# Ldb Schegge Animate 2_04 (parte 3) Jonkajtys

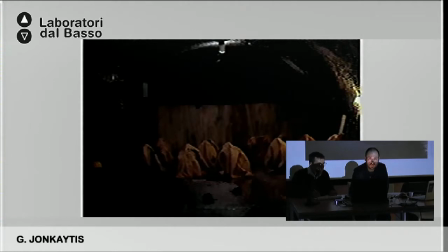[18:02]
Yeah, because in this case we had budget and we had to pay for location, and it was all like we couldn't like just say, okay, we're gonna wait half day until it dries up, because then we would not have made it at all.
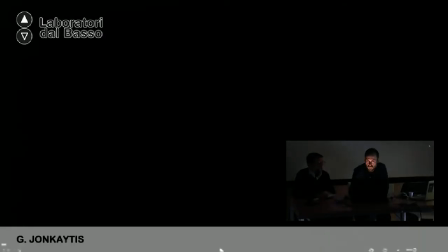[18:15]
Per motivi di budget non potevamo permettere di aspettare una giornata finché l'acqua si asciugasse, perché pagavamo l'affitto della location.
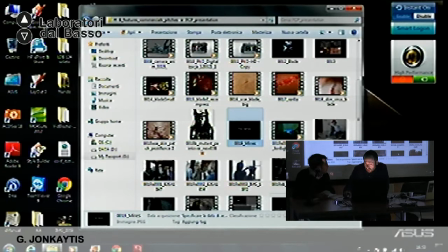[18:25]
It crashed. So. Again. Okay, so this is a CG nose of the creature. As you can see, it was modeled. Well, you can barely see here, but a very small nose. And then it was animated with shapes, morph shapes.
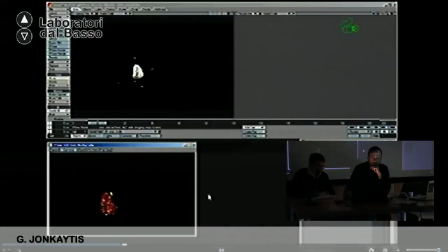[18:45]
And then just that portion was rendered. Kind of meaty, you know, greasy texture. Quindi qui vedete il naso fatto in computer grafica, che poi è stato modellato e animato tramite le morph shape.
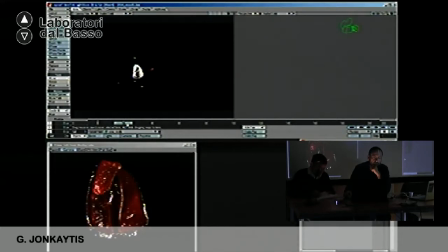[19:01]
Solo quella piccola porzione. Mm-hmm. And then it was tracked into, because I had green nose and tracker marks, I could attach it to the tracking marks and, you know, put it in a shot together with the real face of an actor.
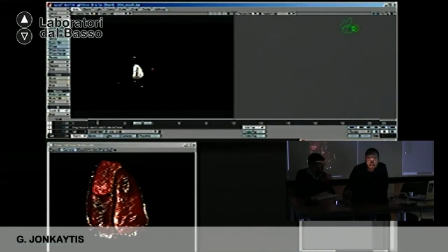[19:17]
E poi questa porzione l'ho attaccata sui punti di tracking che avevo appunto sul naso verde, quindi inserita nella ripresa. Mm-hmm.
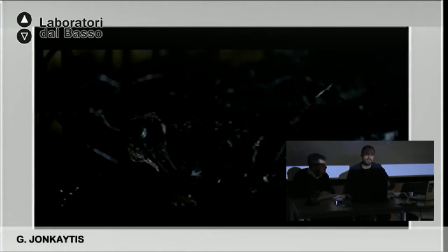[19:32]
Another prop was at some point the girl discovers, well, she discovers those
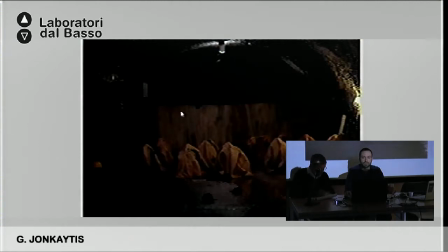[19:40]
forms covered in blankets, but what it really is when she discovers it is a cage that holds the bird.
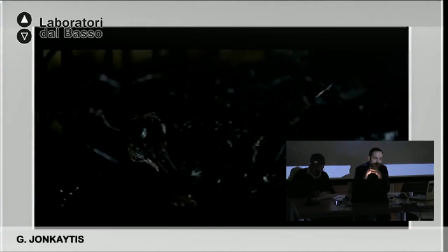[19:49]
So what in the older times, what they used to do in the mines, they used birds because they would die first in humans if there was not enough air, or if there was like the wrong chemistry in the air.
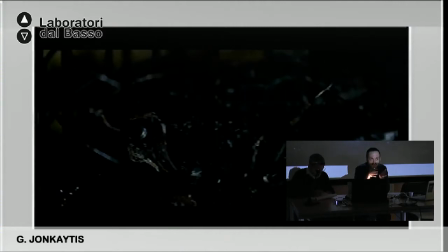[20:03]
So it's plausible that in the old mine there will be the, you know, the cadavers of the birds in the cages. But I thought it was a nice, you know, visually something that adds to the atmosphere.
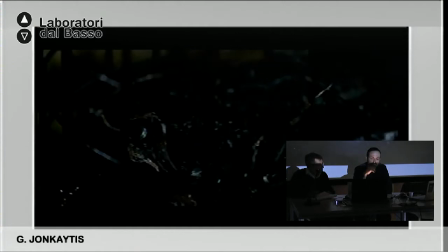[20:22]
So I bought the bird online and then made him look like that.
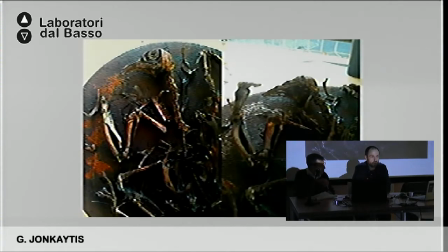[20:28]
Mm-hmm. The dead bird. Okay. I already bought it dead. You know, it wasn't. A un certo punto la ragazza che vedete scopre questa specie, queste forme coperte da un lenzuolo che poi in realtà si rivelano essere delle gabbie con lo scheletro di uccelli.
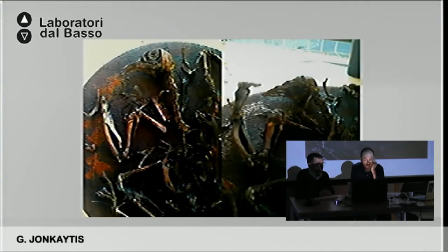[20:45]
E questo perché nelle miniere in passato si usavano appunto portare degli uccelli vivi,
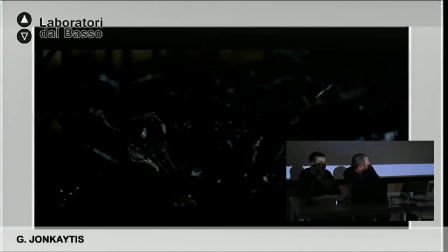[20:52]
perché questi erano i primi a morire se non c'era abbastanza aria oppure se si sprigionavano dei gas pericolosi.
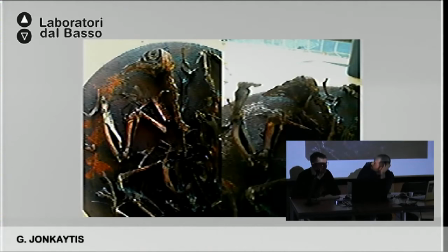[20:57]
Quindi questo era un elemento plausibile, quello della gabbia con l'uccello, che ho voluto sfruttare. Per ricreare questo ho comprato online lo scheletro di un volatile morto e poi ci ho lavorato sopra per dargli questo aspetto.
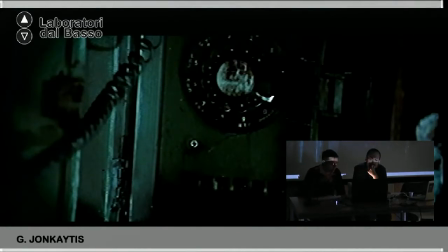[21:14]
Another nice prop was the telephone that my friend did, and he actually did all the, you know, detailing of dirtying up, of chipping paint and making it look like it is underground for a while.
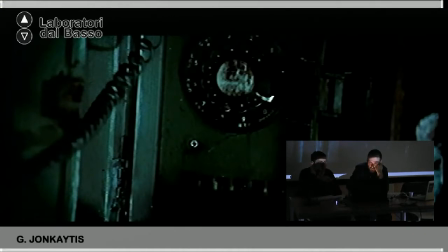[21:30]
Un altro elemento interessante, un'altra che è stato costruito, è quello del telefono. Un mio amico ci ha lavorato su per dargli l'aspetto invecchiato, per ricreare la scrostatura della vernice, quindi dare l'idea che questo apparecchio si trovasse sottoterra da tanto tempo.
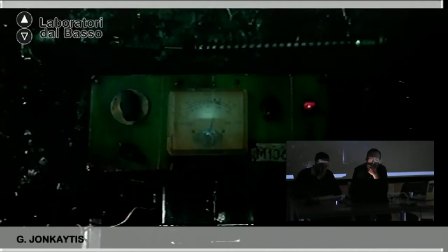[21:46]
And then there is the kind of Geiger counter that measures the possible, you know, radioactivity in it, in the cave. And that's just completely fantastical device that the same guy who did
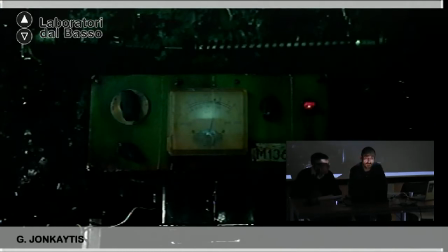[22:02]
the costume for the miner, he did this, and he actually made it function.